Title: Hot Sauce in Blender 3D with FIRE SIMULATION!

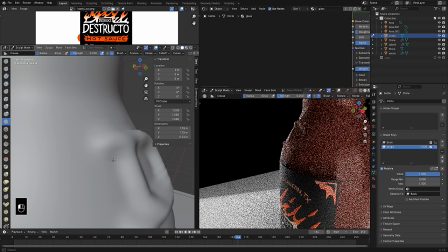[20:12]
And we can always turn this whole thing down a little bit by just reducing the value on that shape key.
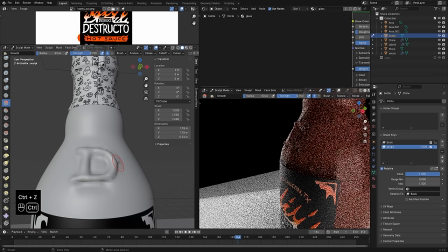[20:17]
But just kind of being sort of sloppy, but, you know, sort of handmade, you know, it feels a little bit more natural. And then using the smooth brush here, which is a little too powerful right there, turn down the strength a tad, just to smooth it all out.
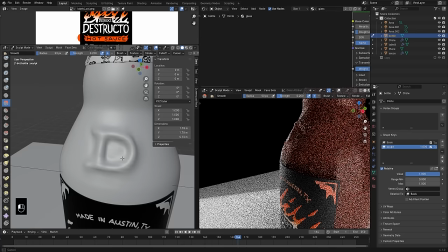[20:30]
Since when I was sculpting, it was a little inaccurate. So the smooth brush will help me smooth that out, as the name would suggest.
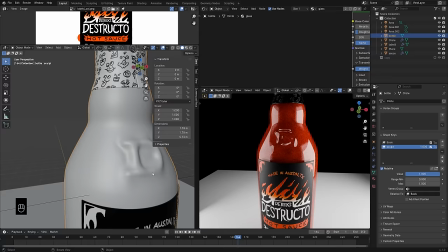[20:38]
And yeah, once that's looking pretty good, again, you can just play with this value right here until it looks kind of the way you like.
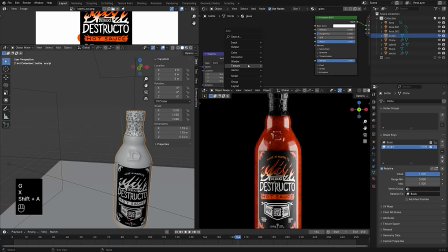[20:45]
And I think that that is looking pretty good. If we take a closer look, yeah, not super visible, but in certain lighting scenarios, you know, maybe you would see that a little bit better. So this glass bottle right now is super sort of irregular shape,
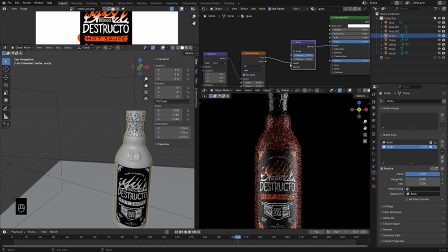[21:00]
but I want to make it look like it's a little bit more like hand blown or I don't even know how these glass bottles are made but there's usually a little bit of waviness to it so just adding a noise texture
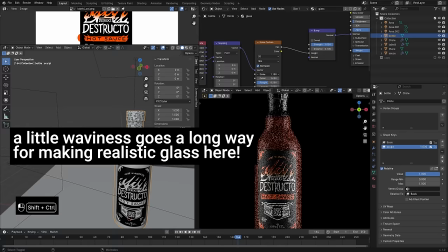[21:11]
in sort of similar to what we had done before but just using the noise texture like we did on the hot sauce to
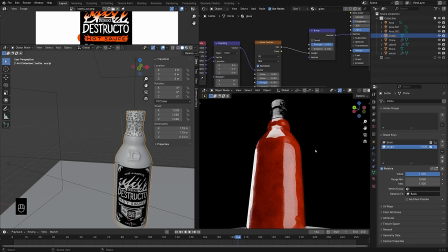[21:18]
control the bump value of the glass and you can see that those reflections are just getting a little bit wavy now and I think that really goes a long way
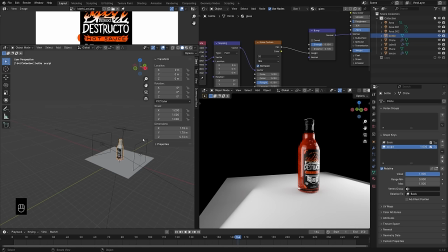[21:27]
to sort of make it look just a little bit more realistic.
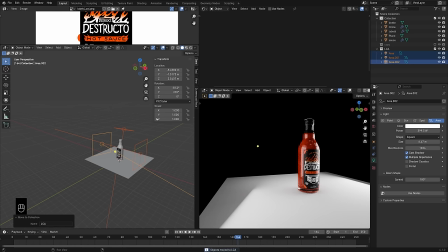[21:31]
So playing with my lights right here moving them to a new collection called LCA, which stands for Lights Camera Action, and then adding an empty to the scene as well as a camera into that same LCA collection.
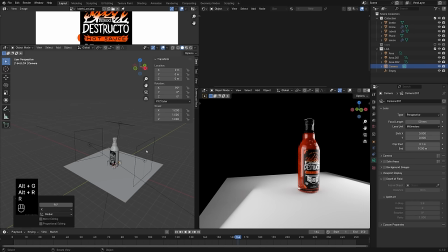[21:45]
So I add the empty so that I can control the camera with it. So shift A, adding a camera, moving that back,
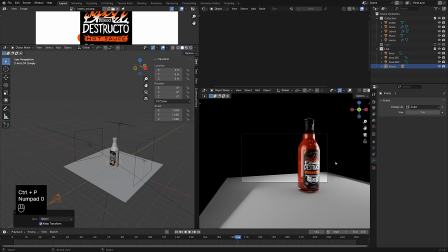[21:53]
and then parenting it to the empty with ctrl P. And then I can take that empty and just kind of move it up like this
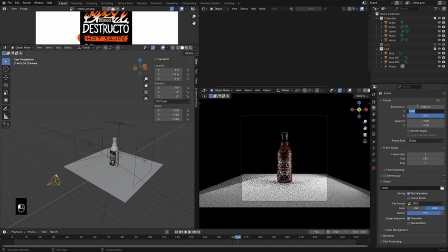[22:00]
until it looks sort of straight at it.
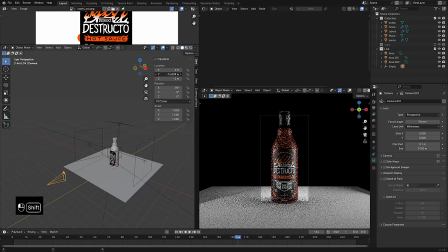[22:02]
And then I'll go ahead and set my resolution here too. you can do whatever you want, of course, but I thought vertical would work pretty well for this bottle shape because it's kind of vertical.
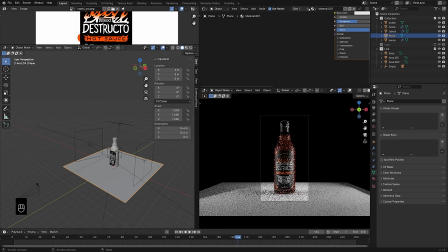[22:11]
And, you know, clients all the time these days, they want the vertical animations for social media. So yeah, looking pretty good.
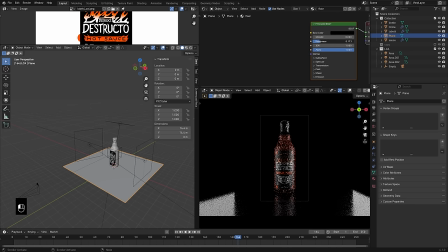[22:17]
Just add a rough texture to this floor, just something black with a little shininess.
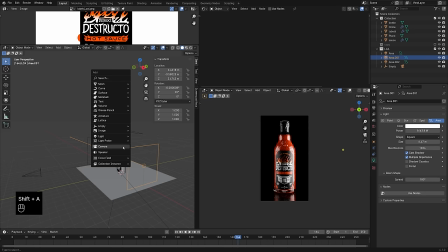[22:22]
It'll look pretty good. And then so that we're not rendering outside the frame, just add in a render border with control B and yeah, looking, looking pretty darn good.
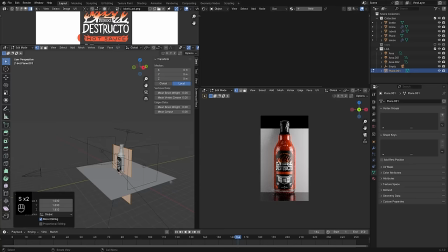[22:31]
This is sort of ready to render whenever I'm I'm noticing it's a little bit dark in the front of the bottle though, so I took this plane and added it in.
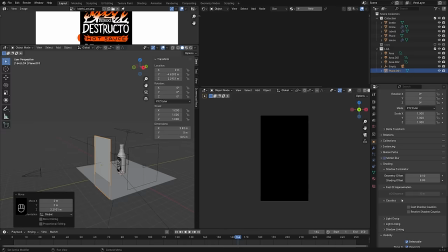[22:40]
Now I don't wanna actually see that plane, so down here in my shading tab, I can uncheck camera for the ray visibility, and now you see we have sort of this nice reflecting thing,
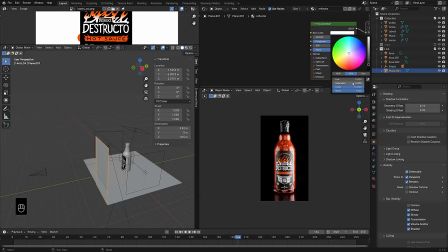[22:50]
and we'll name that material reflector, and I usually just leave that a white, but you could actually make it a color or bump the value up on that really high to like 15, so that's basically taking the light from our lamps and reflecting it back onto the object.
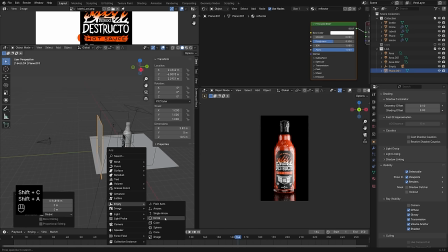[23:04]
So, you know, if we change the color there, you can see kind of what that's doing. But that just helps illuminate the front of the bottle a little bit better without using a actual lamp.
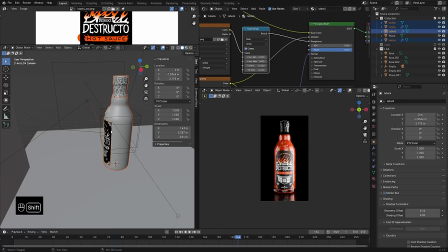[23:14]
So now just adding in another empty, and I'm going to use that to just kind of control the whole bottle in case I need to move it around.
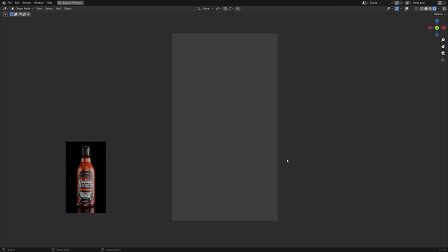[23:21]
So selecting each of my parts, the label, the plastic, the sauce, the bottle, and then control P to parent it to this empty.
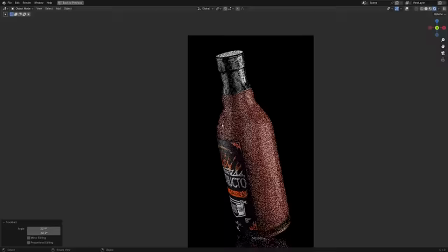[23:29]
And now if I just, I'm pressing R twice, to just sort of free rotate. Now I just have this one object I can use to sort of control the whole bottle.
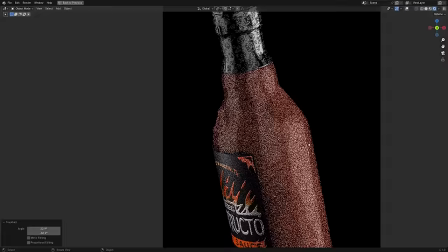[23:36]
And I usually want that to be kind of in the middle. And yeah, it's looking pretty good.
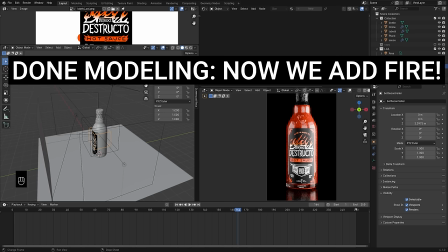[23:42]
Hopefully yours is coming along nicely as well. Go ahead and save your file if you haven't already.
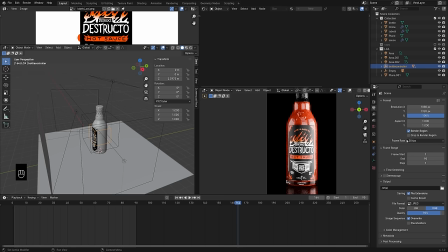[23:47]
We're gonna move on to the next part which is gonna be adding some fire to these scenes. But before we do that, let's just get our shot kind of set up. So I'm making sure I'm in 30 frames per second. and I set the duration of this animation to be 90 frames.
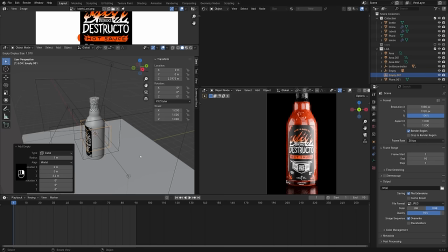[24:03]
So that'd be three seconds. I just kind of want this to be sort of a simple detail shot.
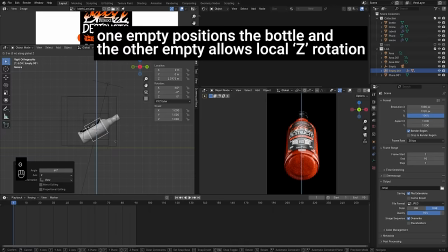[24:08]
But I want to be able to rotate the bottle on the Z-axis, but I want to move the whole thing up.
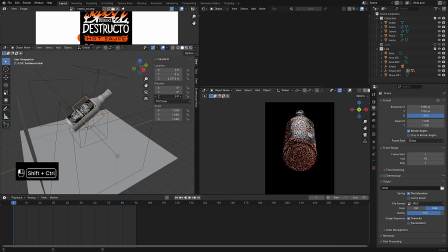[24:13]
So I'm actually parenting the empty to another empty and I'm using one empty to kind of control the location.
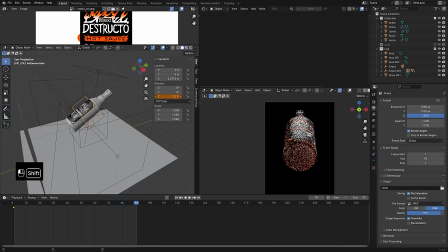[24:20]
And then that original empty, I can just rotate on the local Z-axis to kind of spin the bottle in a more expected way. So just inserting some keyframes there,
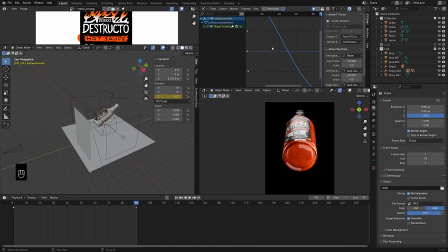[24:30]
maybe it starts facing kind of one way and then we spin it sort of back the other way until it's looking pretty good.
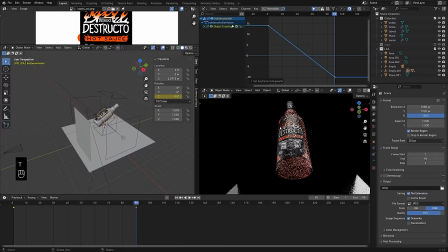[24:37]
Now I want to have this be a linear interpolation,
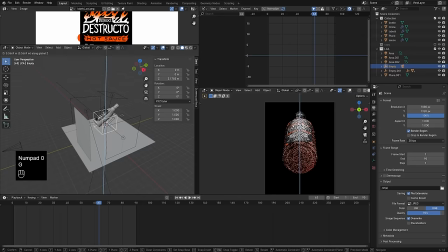[24:41]
so just pressing T up in that graph editor or on the timeline below with those keyframes selected will
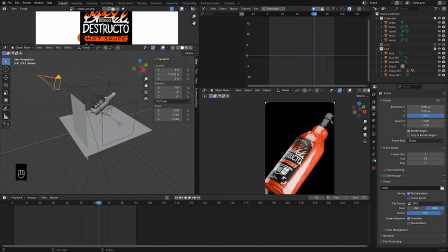[24:46]
make it so that that's a nice steady rotation and doesn't have any sort of bezier curve interpolation. So now I'm just kind of finding my shot here, moving my camera controller empty around,
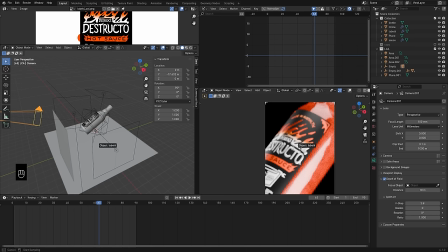[24:57]
changing the focal length, higher focal length is going to give you less perspective and work a little bit better for, you know, a product type shot.
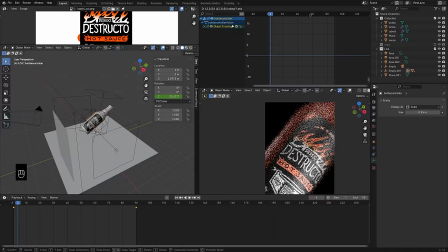[25:05]
And then I added some depth of field in as well, just so that we get a really nice like detail shot of that label where the rest of it's kind of blurred out, but we can really focus on sort of those embossed details that we spent some time working on.
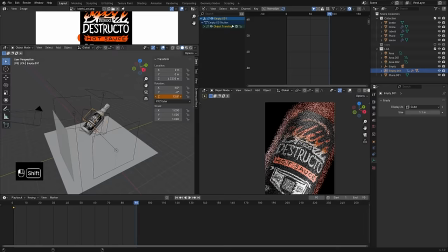[25:20]
So then just slowly moving around, kind of changing the angles here until I find something that I think is working,
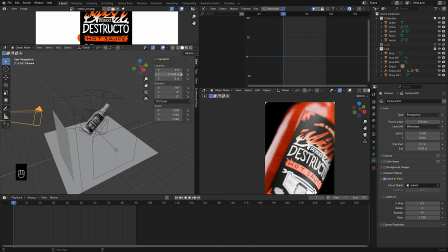[25:27]
just pressing space bar to play the animation, making sure everything is set to linear so that it's kind of one constant motion. And I think that's looking pretty good. Maybe pull the camera out a little bit and insert some keyframes there.
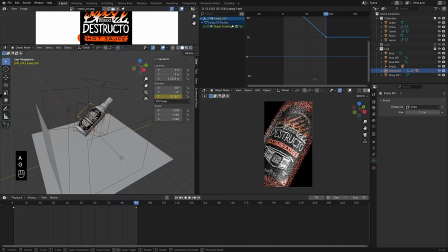[25:41]
That's looking pretty good. Maybe push the camera in a little bit, insert some keyframes. And then you can actually just move, yeah, those whole keyframes in the graph editor with G.
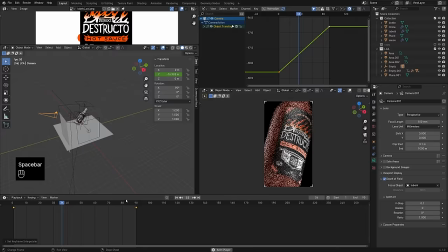[25:51]
Let's make sure this This one's set to linear as well, which as you can see, we can do it down there too. It doesn't have to be in the graph editor, but I usually like to have a graph editor pulled up for this exact reason.
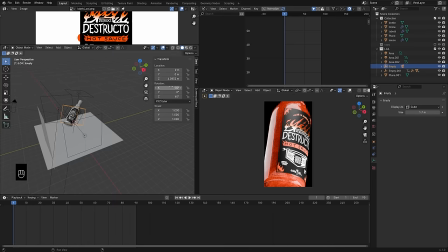[26:00]
I can just sort of select one keyframe and move it within the graph editor rather than having to adjust the actual values. So sort of undoing some of my work there. I wanted to straighten the bottle out a little bit, but yeah, just this is sort of a slow process.
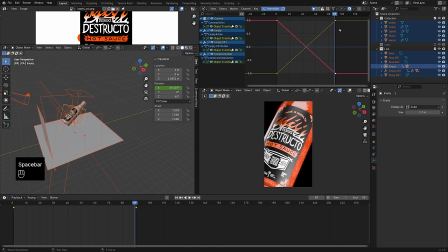[26:17]
And, you know, if you're going to spend time on anything with this animation, this is exactly it. let's check that normalize option so they're not all
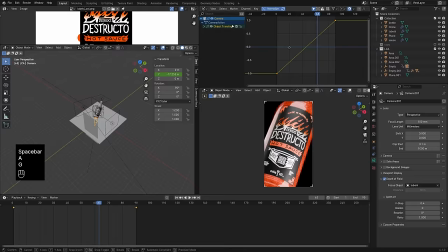[26:24]
wonky in the curve editor but yeah just moving things around slowly looking at it i was going to cut all this out but you know i figured it was probably worth you sort of seeing the process here so feel free to watch this in a little bit slower speed just to kind of see i mean
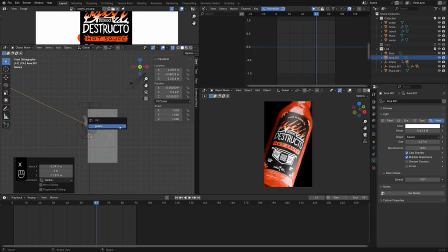[26:39]
this is what i do all the time for client animations and stuff is is a lot of just moving keyframes around moving lamps around until i get the look right decided had those lamps on the side weren't really helping me a lot.
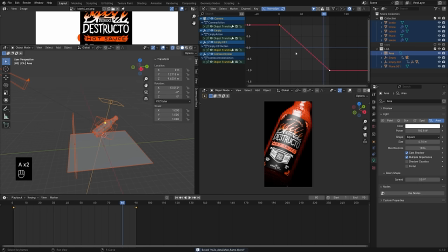[26:51]
So I deleted those and thought it might be easier just to work with this one lamp,
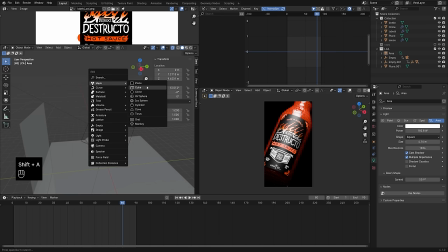[26:55]
which will also make it easier if we want to, you know, kind of animate that lamp, have it moving around.
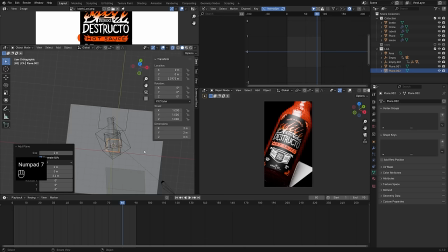[27:00]
But the shot is starting to look pretty good. So I'm going to start thinking about the simulation, like where I want the fire to come up.
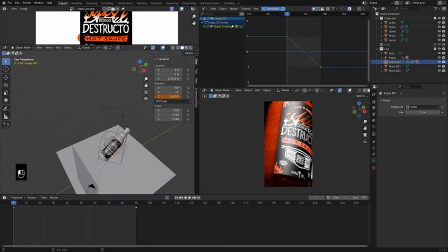[27:09]
So I'm just adding in a plane object right there, stretching it out a little bit. And that's going to be my emission object, but not before I undo the work I did again with the framing of the shot. I thought, you know, if I'm moving the camera empty around, it probably doesn't make sense for the bottle to also be at a weird angle.
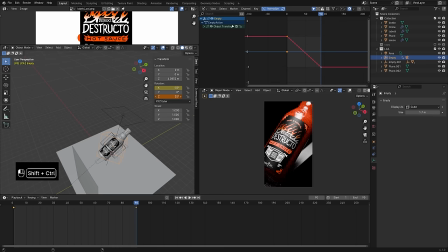[27:26]
So I'm just setting the bottle so it's back straight and then doing a little bit more work on the camera object itself.
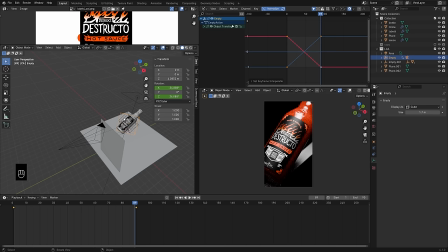[27:33]
Again, making sure everything is set to linear so that we have sort of that smooth cinematic sweeping motion rather than any sort of ups and downs with the speed ramps if you will.
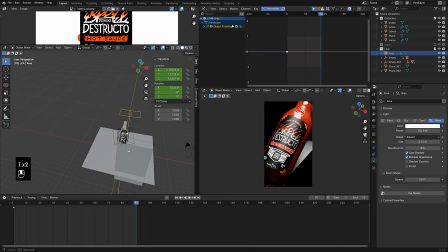[27:44]
I think that's what some other software calls that. Now just kind of dragging this light back and forth thinking about what it might look like if I started on one side and then maybe it kind of moves over to the other.
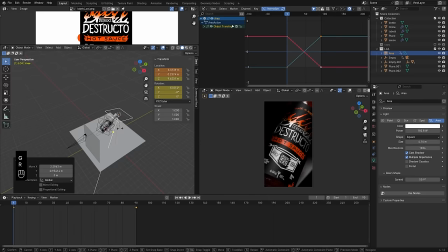[27:56]
So just pressing I in those fields to insert keyframes, setting those to linear as well. And yeah, it's looking like a little bit of a nicer animation, maybe not loving the way that lamp is positioned. So So just drag that over, insert keyframes again, and you don't have to reset the interpolation each time, but this is one cool trick right here.
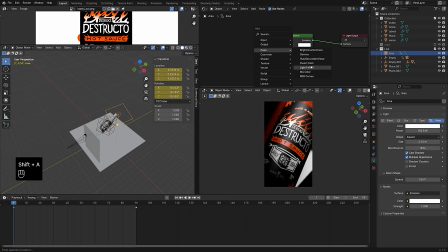[28:16]
So if you check use nodes on the lamp object,
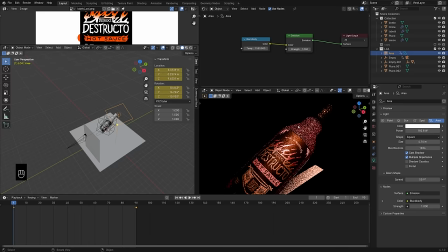[28:19]
we can add in a black body and then plug that into the color, and then we can set a realistic Kelvin, I think it is,
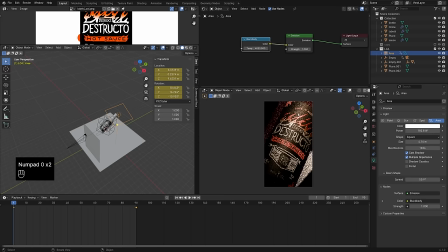[28:26]
color temperature.